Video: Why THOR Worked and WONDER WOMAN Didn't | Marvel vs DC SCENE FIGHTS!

I'm a big fan of science fiction, especially speculative fiction.
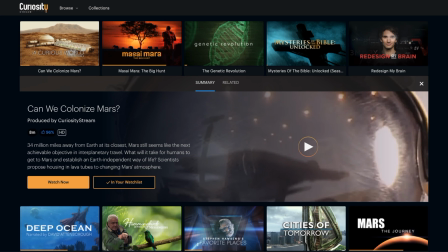[4:13]
So I've watched videos on what our Mars colony is going to look like, how humans will return to the moon, and the future of AI.
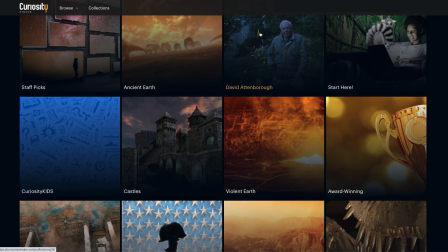[4:19]
They make it easy to navigate with different collections and staff picks, a lot like looking for movies in a video store.
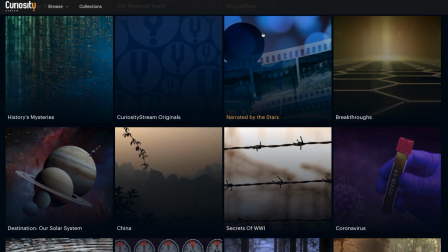[4:25]
The service also works on any device, anywhere, all the time. So again, if you want to check out CuriosityStream, and you really should, it's great,
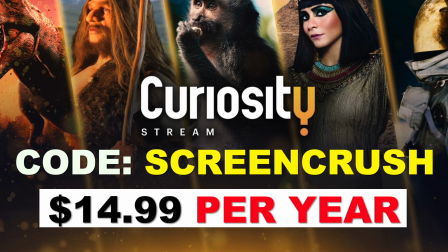[4:32]
then use the code ScreenCrush to get it for just $14.99 a year, or click the link down in the description.
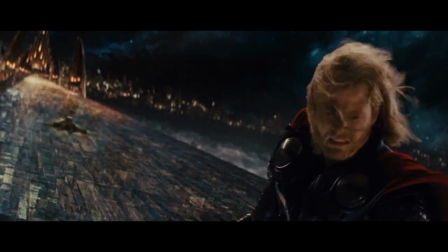[4:38] Yes!
First, let's take a closer look at the climax of Thor.
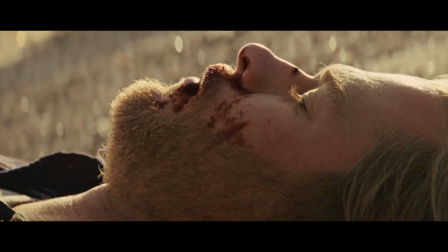[4:44]
Now, at this point in the movie, Thor just tried to sacrifice his life, and he's become worthy to wield the hammer once again. Jane kiss. And then he's back to Asgard, where acting King Loki has invited in the Frost Giants to kill Odin.
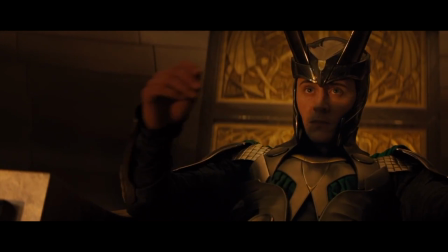[4:59]
This would, of course, make Loki king, and that's what he wants more than anything.
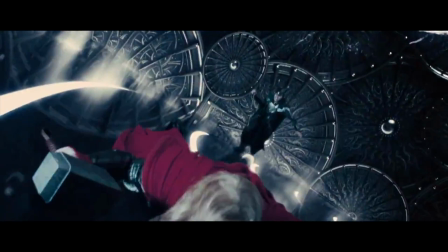[5:04]
Oh, I just can't wait to be king.
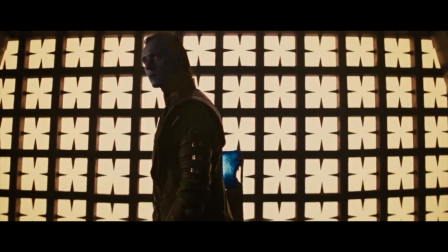[5:08]
And remember, Loki just found out that he is actually a frost giant, so this all looks like he's leading a frost giant coup against his adopted father.
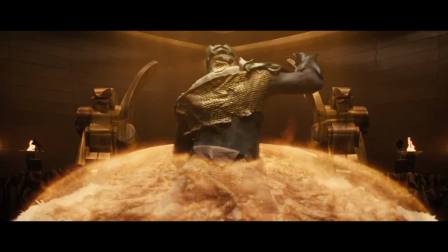[5:17]
Odin lies helpless in the Odin sleep, he's about to die, and then Loki pulls a reverse Oedipus and saves his dad's life.
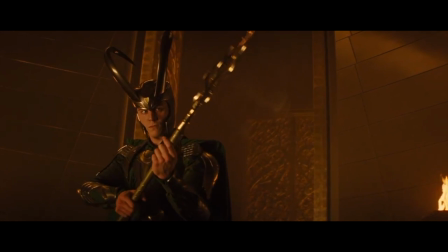[5:23]
This is actually a major character moment for the villain.
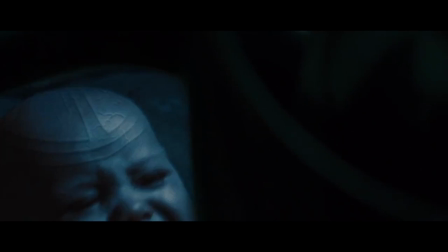[5:26]
Loki wasn't just a mustache-twirling Iago bent on stealing the throne, he was an overlooked child, pining for his father's attention.
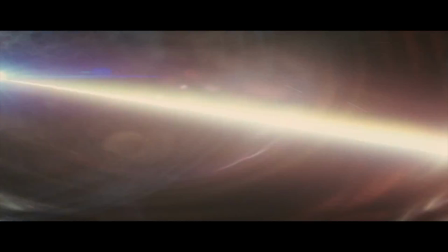[5:33]
Loki's actual master plan is to use the Bifrost to destroy Jotunheim.
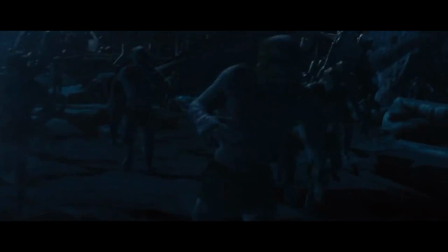[5:37]
He's ready to commit genocide against his own race just to earn the approval of Anthony Hopkins.
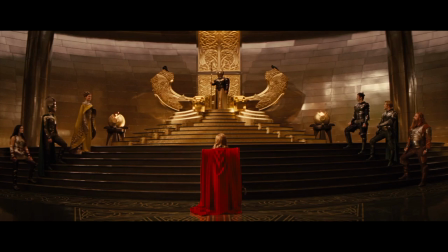[5:42]
This makes his arc mirror Thor's. Thor began the movie desiring the throne, but then Odin forces him to prove that he's worthy to rule,
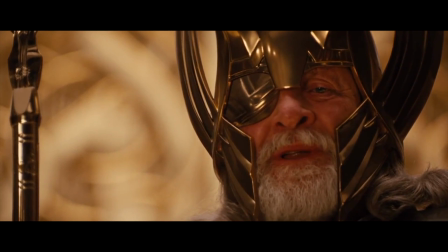[5:49]
while Loki rejects the throne to prove to Odin that he is worthy of his love. So Loki calls him out, being like, "Aw, look at Thor, he loves the frost giants.
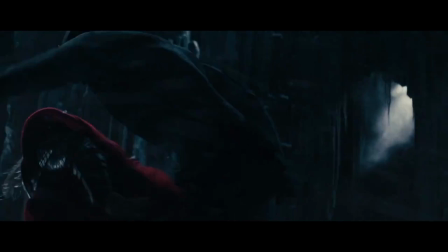[5:58]
Did you just try to kill them because they ruined your Sweet 16 or whatever?" And then Thor responds with, I changed.
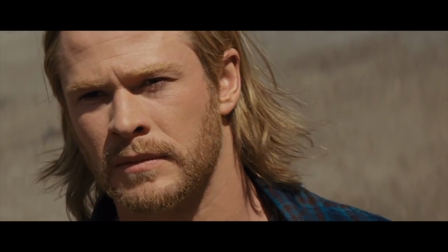[6:06]
This is important because A, it shows Thor's new growth after his time washing dishes on Earth, and B, it sets the stakes for the final battle.
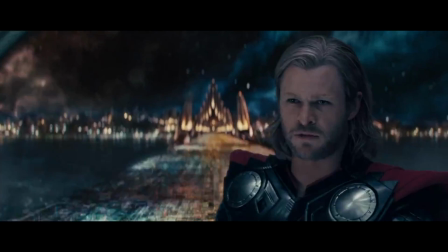[6:14]
Thor is now facing a more extreme version of his own views from earlier in the film.
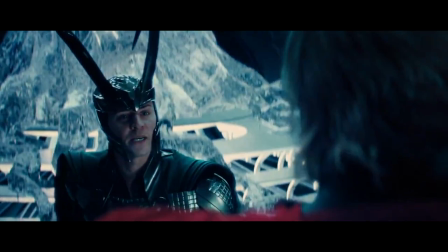[6:20]
So in many ways, he's doing combat with the worst version of himself. And then, just to get the fight started, Loki makes it personal.
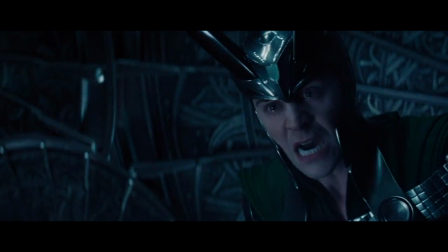[6:26] When we're finished here, I'll pay her a visit myself.
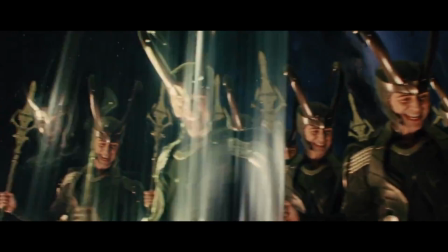[6:30]
So I'm going to name a few reasons for why this fight works, and remember them for when we talk about Wonder Woman.
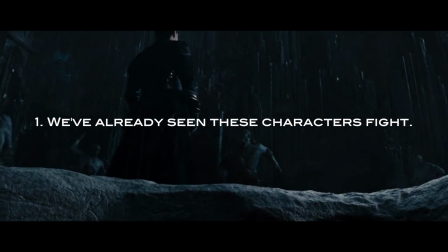[6:36]
1. We've already seen these characters fight, so we have a good idea of their strengths and skill sets.
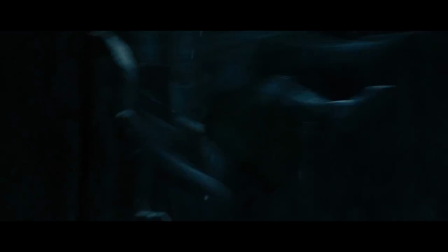[6:42]
Thor is more powerful and uses brute force, Next. while Loki relies on trickery.
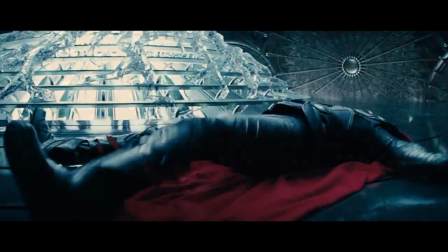[6:47]
But Loki doesn't actually have to win this fight. He just has to run out the clock, because, number 2, the battle has a ticking clock.
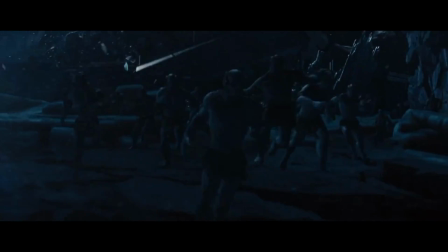[6:54]
If Thor can't stop the Bifrost, it will kill billions of ice people. 3. There's a confined fight space.
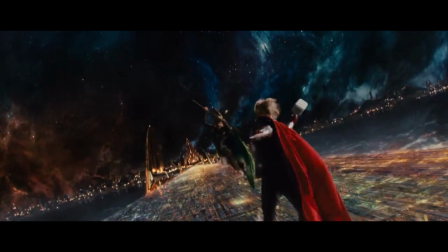[7:00]
This is really fight choreography 101. Why is this fight
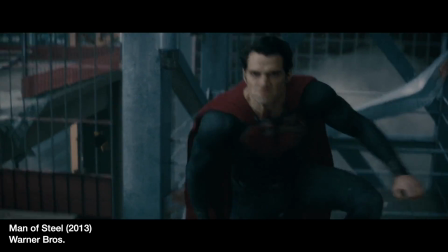[7:07]
more memorable than this fight?
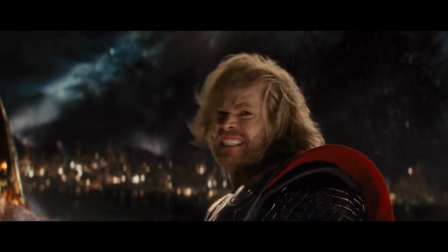[7:13]
Because the fighting is contained. We understand the stakes. There's two guys duking it out, wanting to get from here to there.
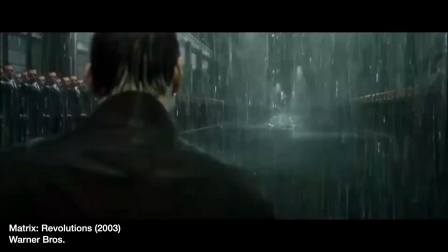[7:20]
When fights feature all-powerful godlike characters, it's hard for us to feel the punches,
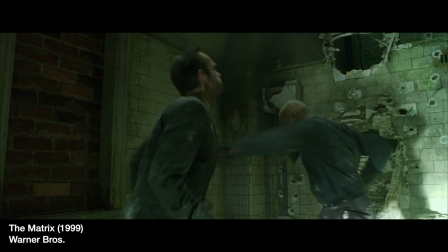[7:25]
because we know this is a computer-generated image, as opposed to two human beings trying to stop each other, throwing punches while on the ground.
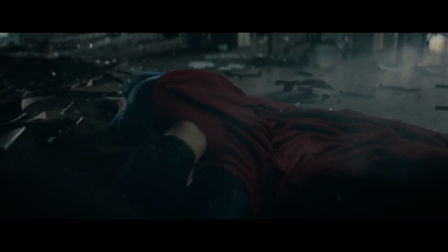[7:32]
Now this applies to Thor. Instead of Thor throwing Loki into Asgardian buildings like, I don't know, think how this fight could have been staged.
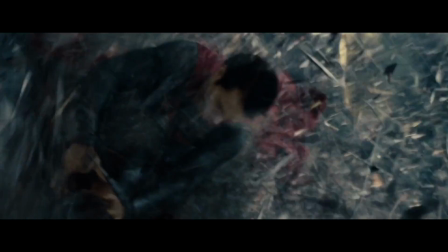[7:39]
Thor could have been throwing Loki into buildings, and Loki could have used the power of the Cask of Winters.
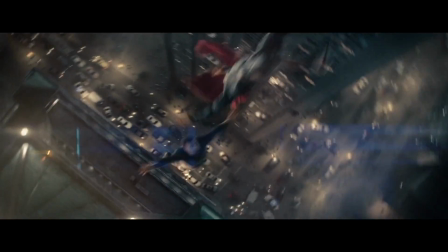[7:44]
It could have been an almighty god battle in the sky, but instead, the fight stays grounded and simple.
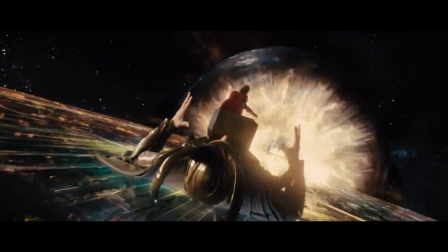[7:50]
The Bifrost is also a fitting place thematically for this fight. All of the action literally moves through this space.
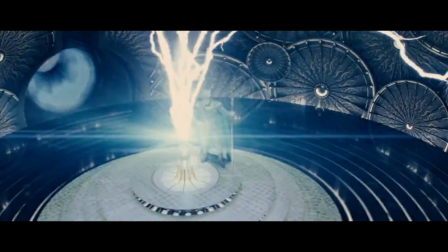[7:56]
Thor was exiled for misusing the Bifrost, and now Loki is misusing it for his own personal glory.
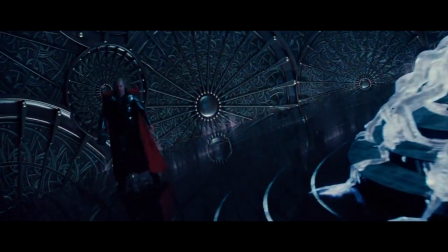[8:01]
And 4, most importantly, this fight has personal stakes.
I will not fight you, brother!
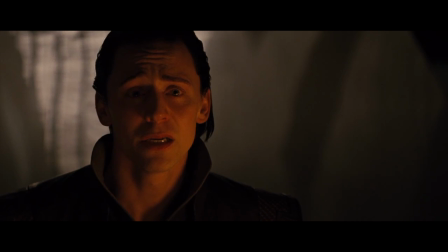[8:07]
Thor and Loki are brothers. Loki has a personal, relatable reason for fighting.
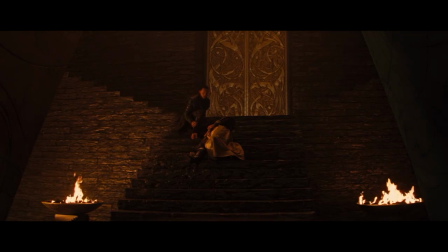[8:11]
He wants his dad to love him. I mean, don't we all? And we can all relate to that, especially your mom.
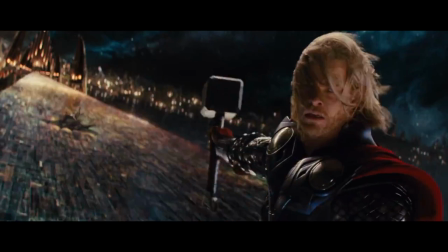[8:16]
And Thor has split goals.